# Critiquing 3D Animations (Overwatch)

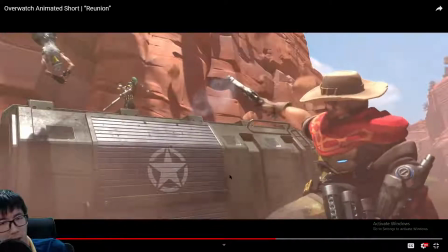But I do think what would be cool is this shot reloads the normal.
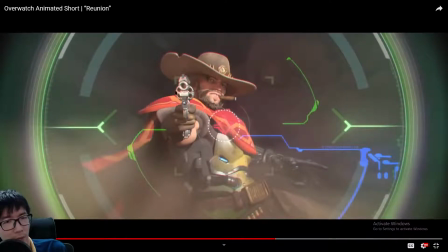Oh yeah, this is a 6-shot for sure. Yeah, 4 on the side, 1 in the barrel, 1 at the bottom.
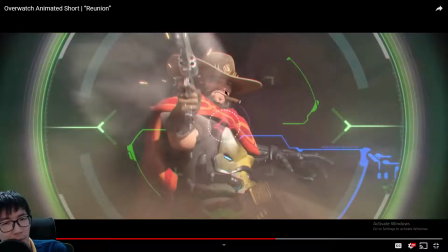The current reload animation is
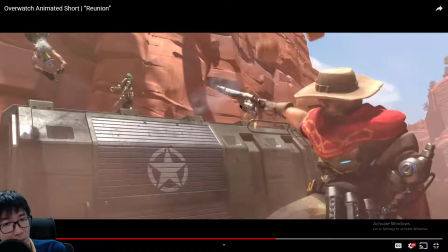done for the cool factor, the dropping out, the rolling out of the cylinder. But what I think would be good is, how about this? He releases the cylinder, casings don't fall out yet.
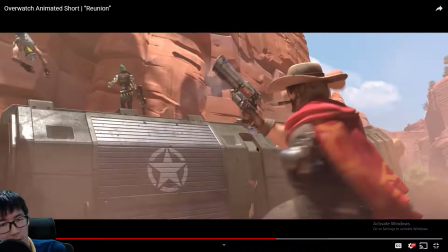Then at about here, the casing starts to fall out, and then his clip of 6 goes in.
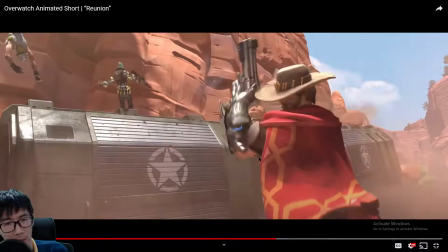Not clip, is it called a clip? I think it's called a clip. The speed loader of revolver goes in. So the dropping out and the reload happens in quick succession. I'm not sure how my idea will work. Can't tell, but I think it's worth exploring.
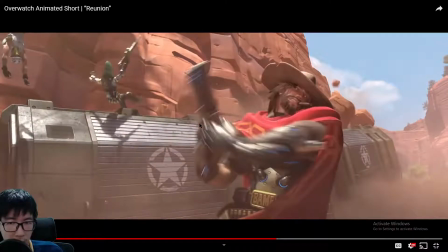Then you see McCree spinning around, and his left arm moves in an arc, right hand moves in an arc as well.
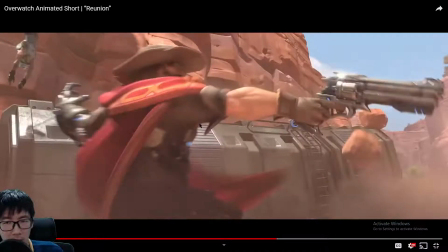And then there's a breaking of the joint.
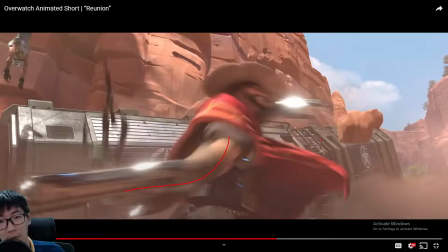Can your arm do this? I doubt.
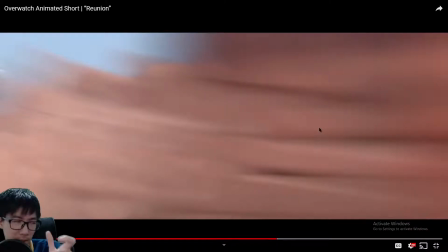So there's a snap at the end. Emphasis.
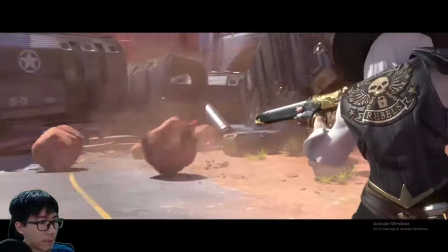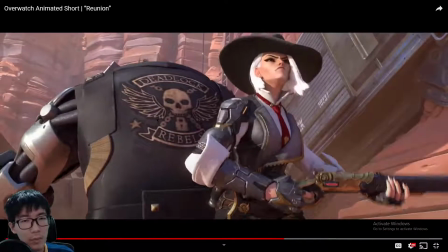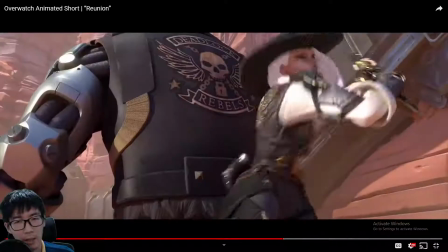The stagger of Bob here
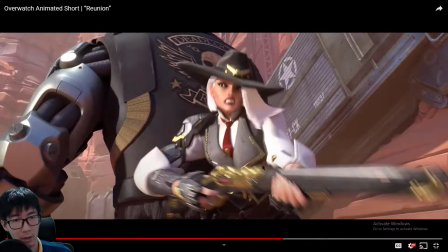it is actually very well timed. So Ash hits him, bang.
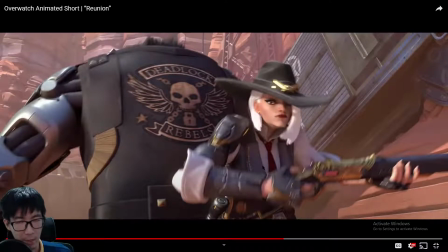And there's actually a slight delay before Bob reacts, the stagger forward.
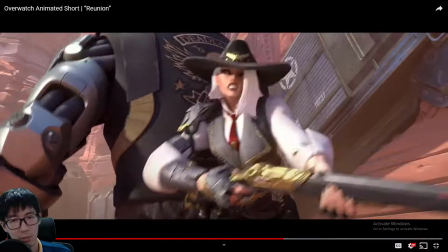So Ash, being a female, she's gonna be lighter.
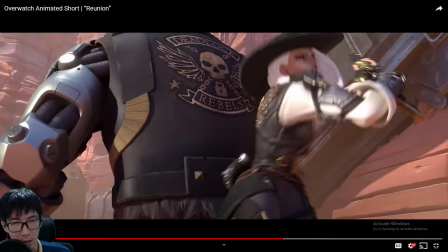And Bob, I think he's gonna weigh a lot. He's heavy metal. Him staggering forward is the result of his reaction to Ash hitting him, not because Ash hit him.
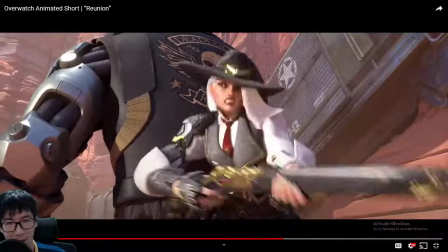If I'm making sense here. Do you see the delay?
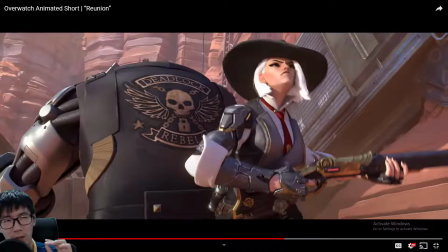It's like there's a tempo. Ash hits him, and then Bob moves, staggers forward.
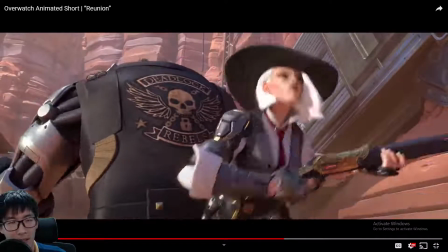It's not an immediate reaction.
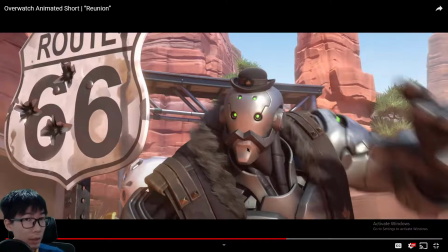So that leads me to conclude that Bob staggers forward, not as a result of Ash hitting him, but in reaction to Ash hitting him.
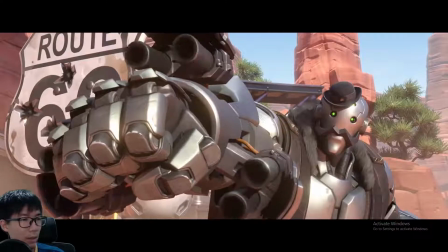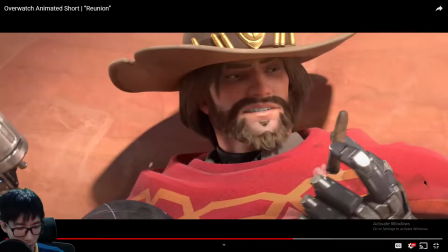Looks like Bob got This here is the casing fallout that I was talking about earlier.
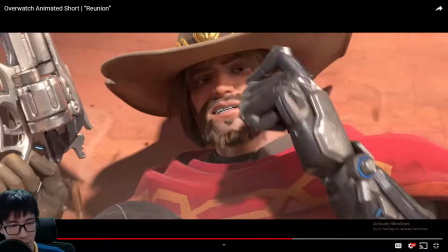Only at this angle will casings fall out easily.
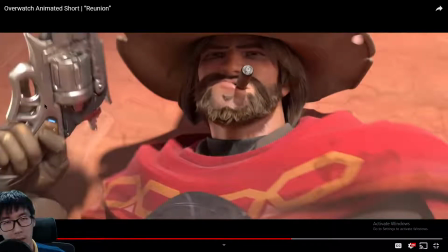But the problem is, at this angle, the cylinder will never fall out on its own.
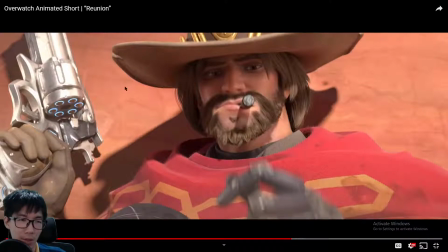It will drop out on its own only when the revolver is pointing forward, not up. Yeah, if it's pointing up, you definitely need to flick.
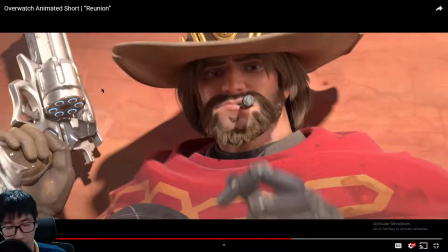And depending on the condition, some revolvers, even when it's pointing forward, requires you to flick it, because the action is not smooth, things like that.
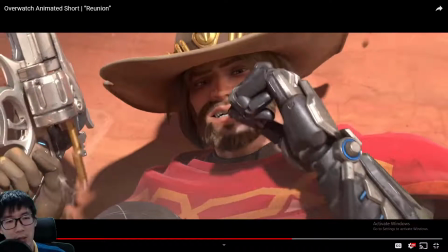And yeah, casings, they will not all drop out together.
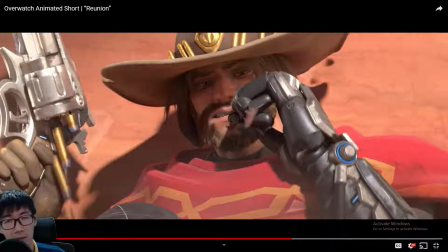They will have some delay. Sometimes even at this angle, the casings get stuck, and then you have to dig them out with your fingernails.